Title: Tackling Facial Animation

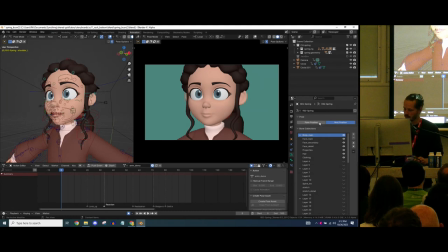746s
the proportion of the eyes a bit too big, but that's a great thing with a very flexible rig. You're actually able to shape the eyes, and this is all used by controls to get a new character, basically, and having fun with that for any animation test. So
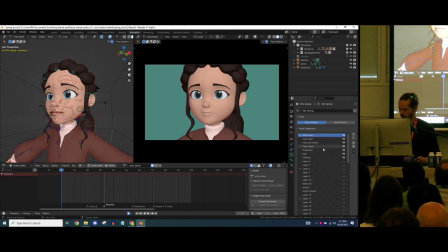767s
I am only using the main bones for blocking this. And the first thing what I try when exploring a character is
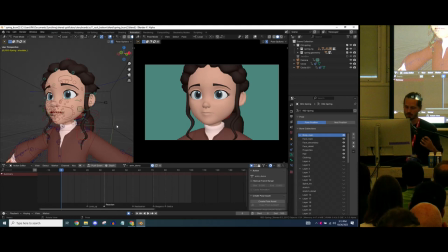781s
to try a couple of extreme expressions just to see where are the bones at and what can I do with it.
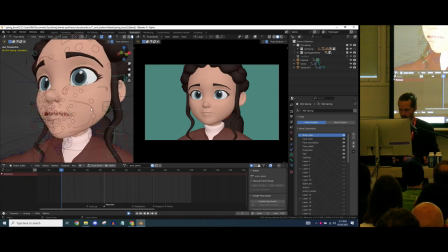788s
So let's jump in here, and I want to secondary. Okay, so this is usually what I use for blocking my my poses.
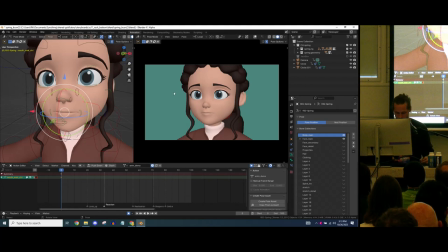806s
And the first thing I try is a squint. So actually, I'm now not. I'm also using my secondary bones just because I need that for my expression.
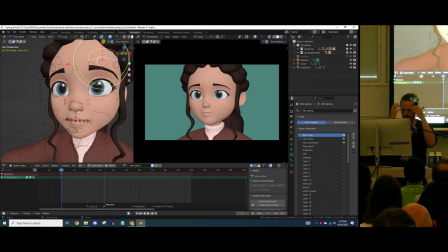820s
So remember that a squint, for example, is not only the eyebrows, it's not only the eyes, it's also the mouth, and it's all pushing that together.
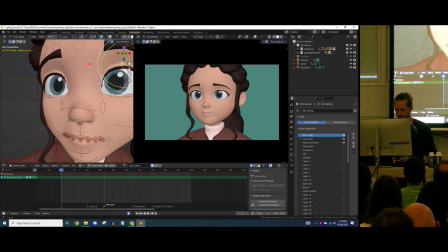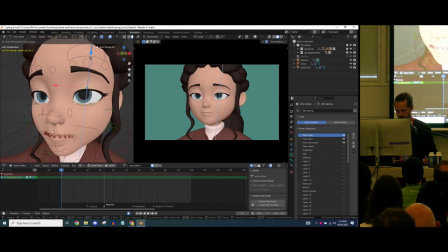835s
Whoop. One thing regarding closing the eyes,
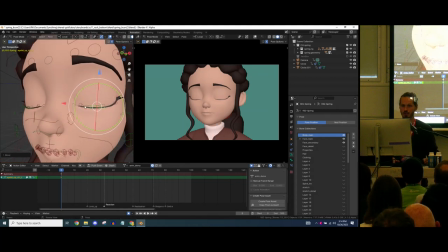841s
when we close the eyes and we get this U shape, it always tends to translate as relaxed. It's like at peace or sleeping, dreaming. But when we revert that curve,
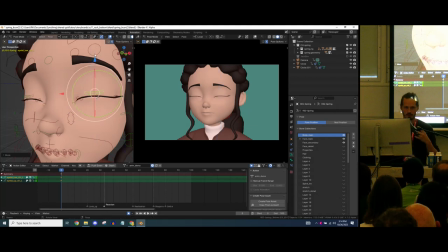855s
get a bit more like this, it becomes more intense or worried, or, you know, closing your eyes because of a bad monster approaching you.
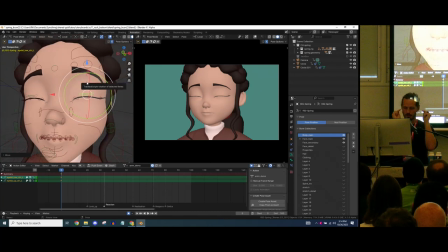869s
So that's something I want to, because especially with the squint, I want to create that reverse curve to emphasize the pressure being put on the face mask. So I tend to mainly use the bigger bones first.
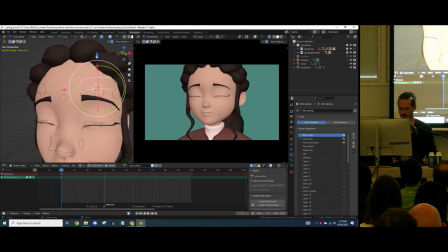886s
And this is something where you can see let me double check the orientation. Yeah, set to the local. The orientation of the bone is straight down. if I would give feedback to the rigger, I would say, let's tilt it already.
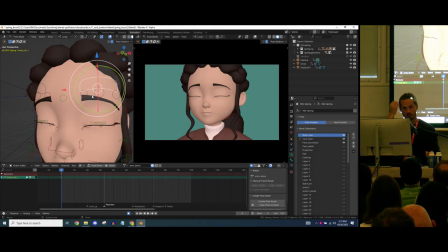901s
So it's easier, it gives me already that muscular angle that we covered earlier. But some manual labor going on here, it's all fine. And as you can see, as I rotate the eyebrow, there's some shape gi being triggered.
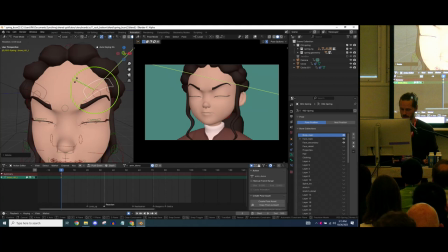919s
You see that there is a bit of deformation happening on the inner. I'm pushing it down here.
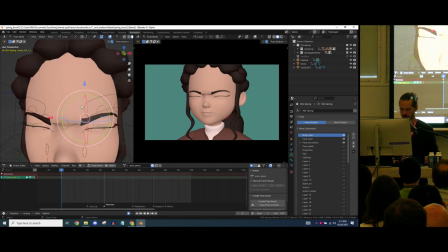928s
Right around there. And these guys, as the corrugator, fires more inward. Now, I cannot go too far with it.
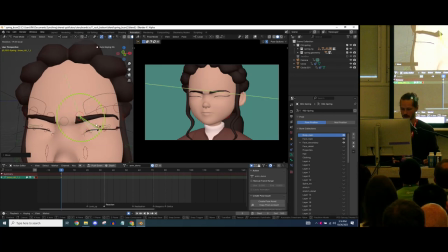942s
As you can see, the rotation of this bone is a bit, yeah, so-so, but we'll work with it.
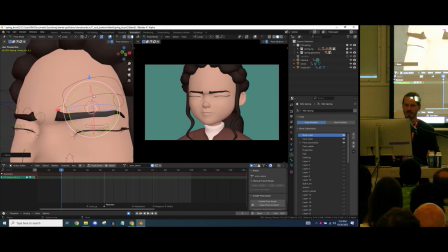949s
And for a squint, anytime there's pressure, I want to work with quick shapes. So no curvy shapes. It always tends to look more relaxed or distorted. So really try to pose it so it's instantly reading as a squint here.
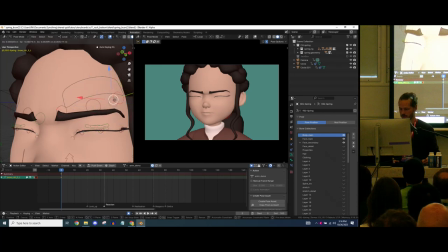967s
So pushing this one up a little bit, like that.
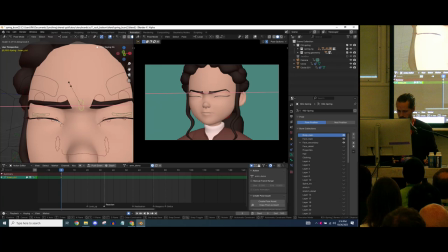973s
And then I believe if I scale this in X, I get a bit of, it's not much, but get a bit of that frown lines in there.
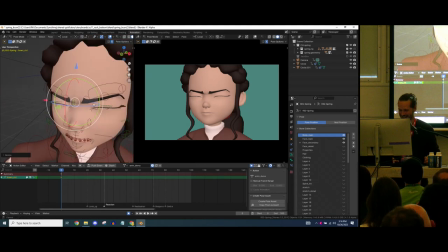983s
I just figured out yesterday it was a thing. And then I'll move on to the cheeks.
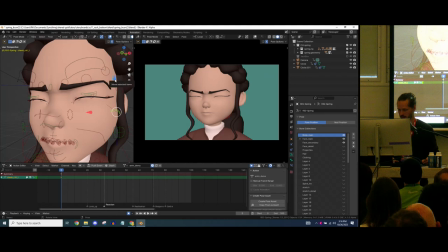991s
Just moving it down here, slightly up.